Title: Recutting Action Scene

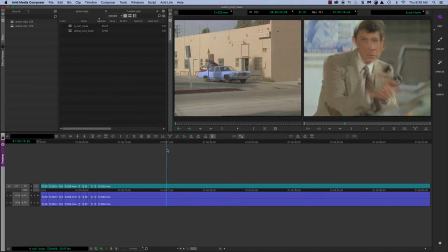737s
I don't need to see him do that. You're going to have Spock go up, but you don't need them to see him go down.
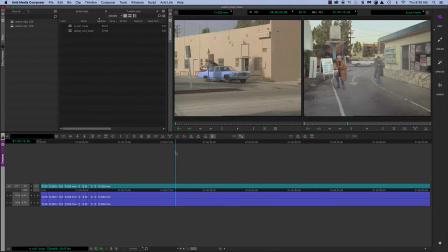743s
Either he's coming up or he's going down. You decide. I don't need up and down. Okay. Now there are a couple of rules that on this sequence are forbidden shots.
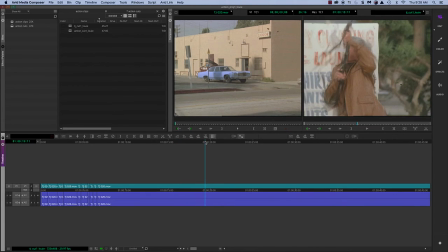754s
I don't want to see any what I call crotch shots. That's a crotch shot. So once the brown guy gets shot, that's enough.
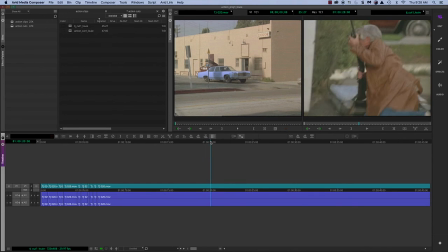767s
Don't show me all this down and then raising his legs. And no aiming, just shooting. So this guy shoots, and as soon as he hits, he spun around, goes down. That's enough. I don't need him to hit the ground and then show between his legs.
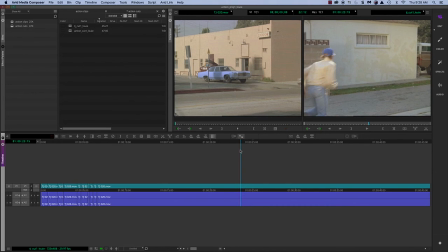783s
Okay? This shot also. Why do we need to show a blank wall? Nothing of interest here. Wait till there's action in it. Come to here just as he's about ready to tackle the guy. And as soon as he's on the ground, he's caught.
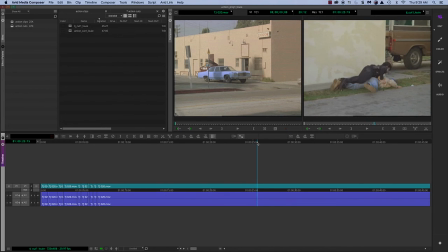798s
We don't need to see him crawling up his back and try to reach for his hand, which he misses anyway. So save these actors from their bad acting. Just go boom. There, he's caught. That's all you need to show. Get rid of the beginning, get rid of the end of this, and tighten everything up.
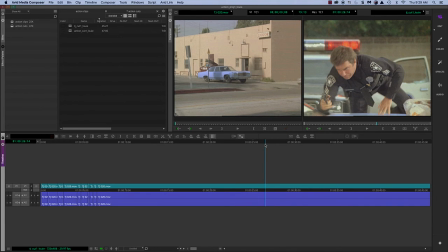817s
And then this is the most embarrassing thing. Yes, that's William Shatner. He is not Captain Kirk here, but I'll always think of him as Captain Kirk. And in his attempt to jump over the hood of this car, it takes too much effort.
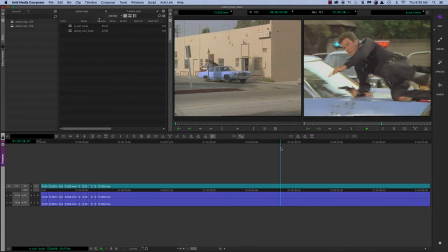834s
So maybe all you need is him just jumping off. That's a little more graceful, okay? So the whole point of this is that while this guy is chasing this guy down, you could skip all this and skip all this and just get to this.
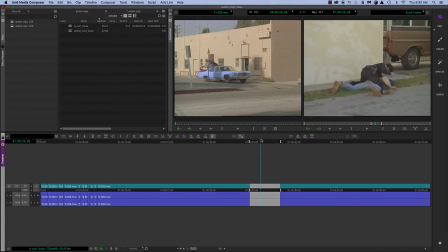852s
We don't need all this fumbling around and crawling over a car.
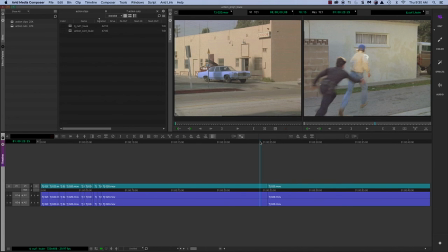858s
If I just got rid of this, then we really can improve the action.
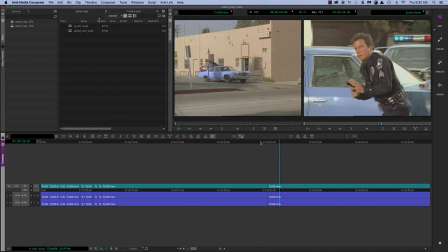864s
Okay, so don't worry about the music. This is not about sound. This is about visual action, cutting. There. Now, two things are moving constantly. And as soon as he does that, maybe we'll cut to this shot here and tighten it up.
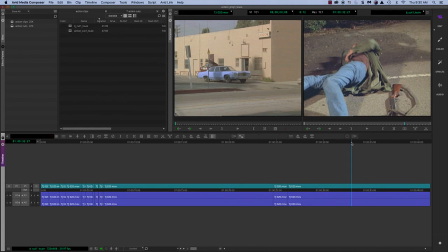886s
Okay? The part that we end on, the last part, is when Paul, who is also known as Spock,
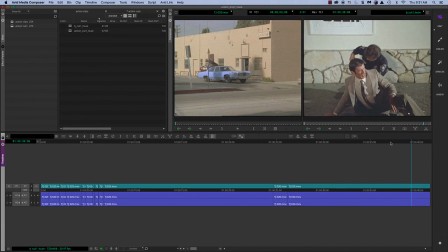898s had me.
As soon as he says sucker almost had me, that's it. We don't need anything after that. Okay? So that's the end of, as soon as he says sucker almost had me, Sucker almost had me. then you're out.
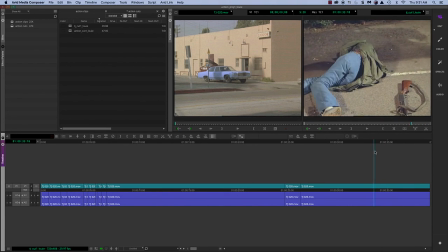911s
Okay? Do I need to show this guy completely down, which looks like a crotch shot to me?
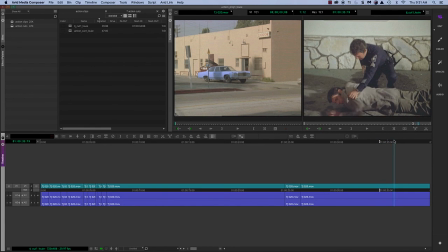918s
And then do I need him to pull him up?
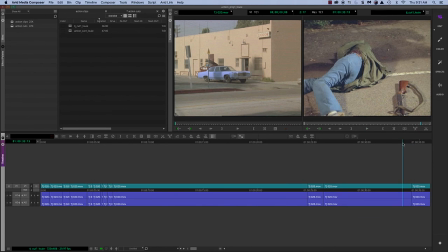920s
How about if you just got rid of all that, so as soon as the guy is down, Sucker almost had me. that's all you need, okay?
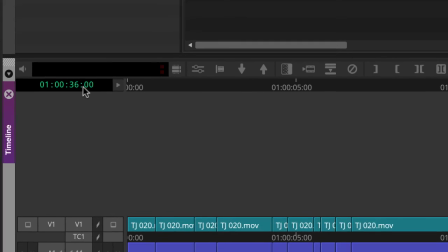929s
So do that and see if you can reduce this whole thing down to between 20 seconds and 25 seconds.
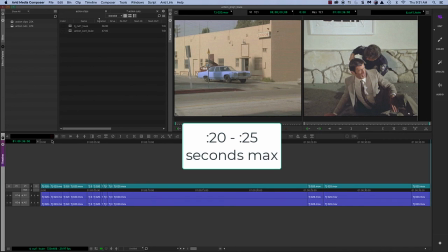937s
At the beginning, this counter on the left here says 0, 0.
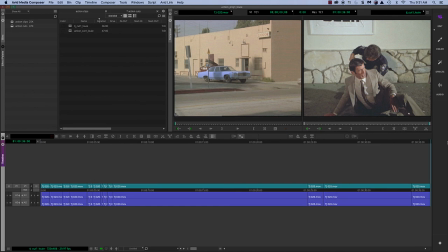940s
And when you get to the end, I'm at 36, so I got to take out at least another 11 seconds to make it under 25.
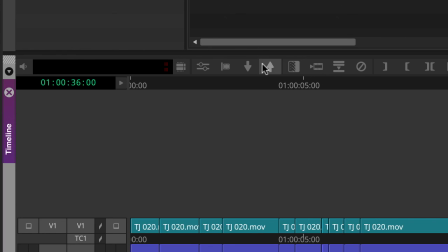947s
And you can always, wherever you are at, this gives you the time. And when you're at the end, this number should be 25 seconds or less. That is the assignment. Okay, so that's it for this tutorial. Pick it up on the next one.